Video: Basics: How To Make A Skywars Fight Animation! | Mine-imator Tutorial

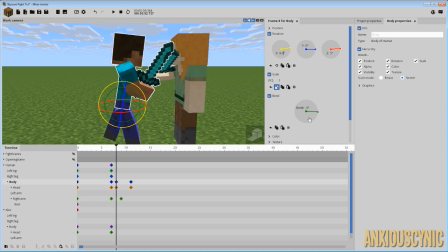20:35 Let's just say, let's do about 9.5. And then we'll also bring this to about -4.5.
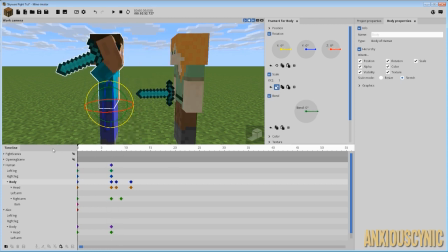20:44 Something like that.
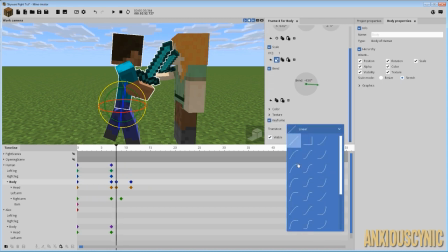20:48 And let's try to apply a similar transition here to give them all similar effects.
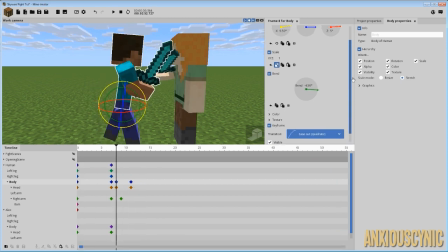20:55 Now the body, as you may notice what I'm doing with the body here is I'm bending the body forward or I'm tilting it forward and bending it backwards. So you get a much more subtle effect on how all this is reacting to each other.
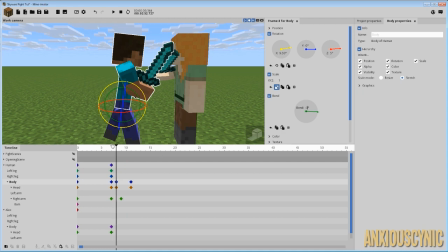21:12 Whereas let's just say if I left this at -3, then it should be a little bit more obvious. It's still subtle because we don't want it too exaggerated depending on what kind of movement you're doing.
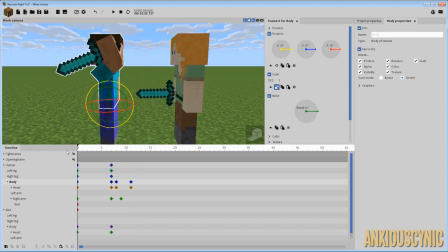21:23 But yeah, you could get that and have that happen.
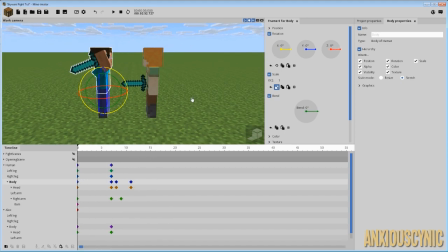21:27 So he just comes at her and they clang.
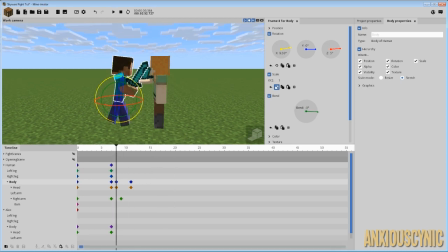21:31 And just real quick, I'm going to go ahead and try to do similarly and have her react by going backwards.
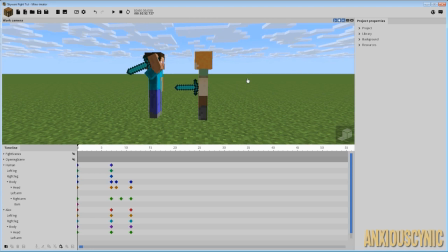21:38 And I'll be right back. Alright guys, I'm back and now we have this little animation set up here.
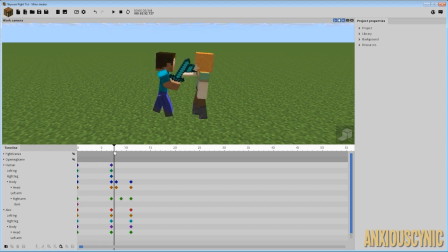21:44 I added a little bit more oomph to the tack here where Steve comes in and he goes forward a little bit more and she goes back a little bit. So what you get is this little bit more realistic reaction here as soon as he hits her, and she goes back a little bit reacting to that force.
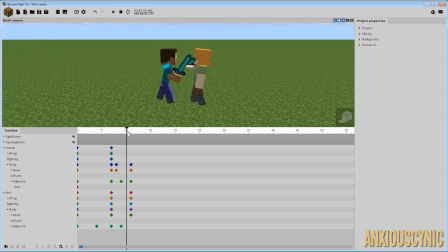22:05 And basically the way I accomplished this, I animated her to go back a bit more, like once the sword hits.
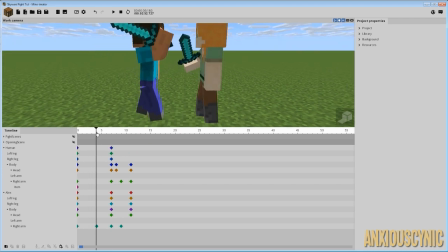22:13 So you may notice from the beginning, she steps forward, he steps forward, her sword comes up to block, his hits, and then she goes back and is kind of put back on her heels a little bit in order to absorb the force of his attack,
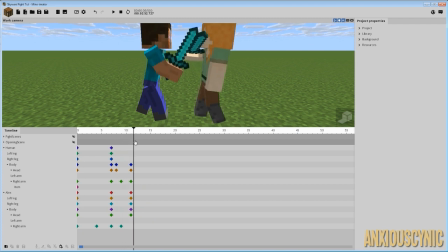22:29 right? And then as you can see, I animated his arm to move a bit as though he's really grinding it into her sword,
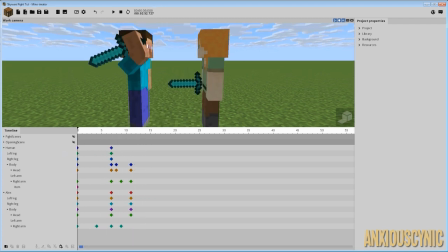22:35 trying to push, and you get that little effect there. Now again, this could be refined tremendously. This is just the basics of the movement here.
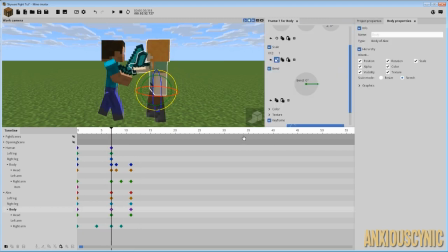22:46 And what I did here is I wanted to give her head a little bit more of a reaction.
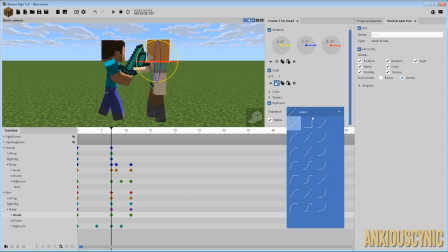22:50 So instead of just being a normal transition, maybe we'll try this one.
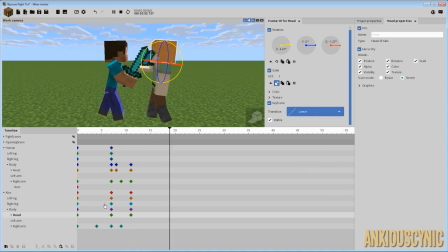22:57 And this is pretty subtle of a movement here on the head, so you may not really see it a whole lot. But again, you could do the same thing that we did with the other ones using linear transitions or what have you to give her head a little bit more of a bounce back,
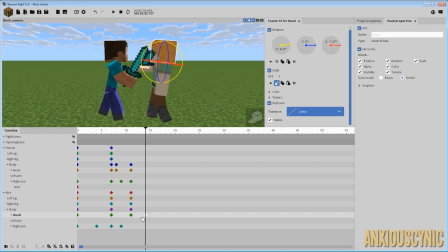23:15 for instance. So just real quick, we'll go ahead and try to toss that in there. Let's have it bounce back to say 3.5.
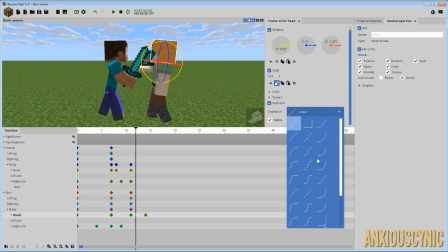23:26 Something like that. And let's give it this transition here.
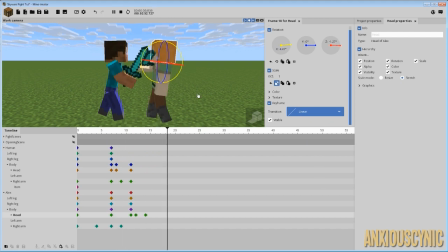23:32 And it doesn't look that great, but you get the idea.
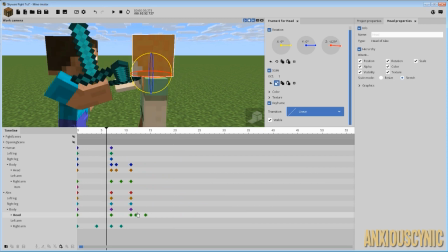23:36 You could do that and kind of give a little bit of a bounce, some realistic movement. Maybe we'll bring it up to 4 so it's not quite as much. Anyway, you just don't want it to go to one spot and stop.
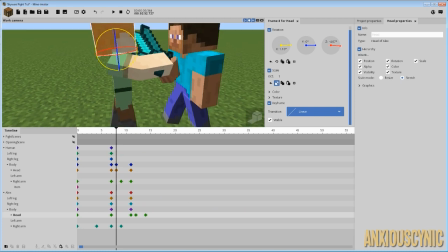23:48 A lot of times things kind of move and jolt and vibrate, so you want to mimic that,
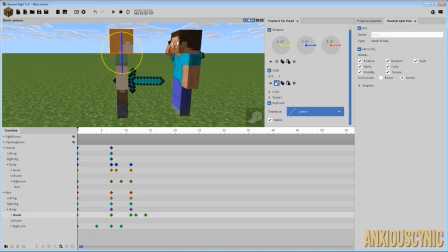23:54 especially with a movement like this where there's supposed to be a lot of force going into it. And as you can see, Steve, his head probably shouldn't be moving that way. Let's try giving him this ease in and ease out. It's a little bit better.
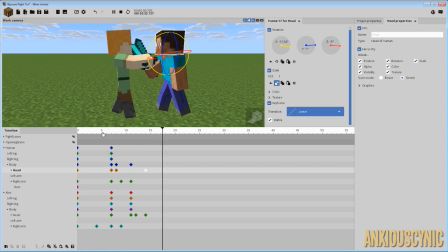24:10 Maybe drag that keyframe out. Yeah, that's too far. That is way too far. There we go. And let's see here. This comes back to, all right, as you can see here, one of the things we're having is his head comes back to 11.3.
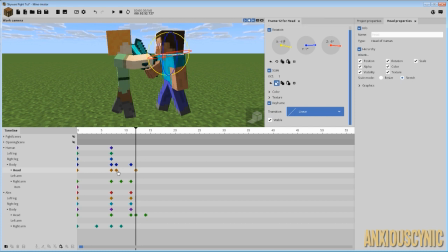24:28 Let's just make that 11 for the sake of it. And at this point, it's like straight on. So you get a pretty big difference there. So if we raise this up, let's just say to 5, then you get a little bit better reaction there.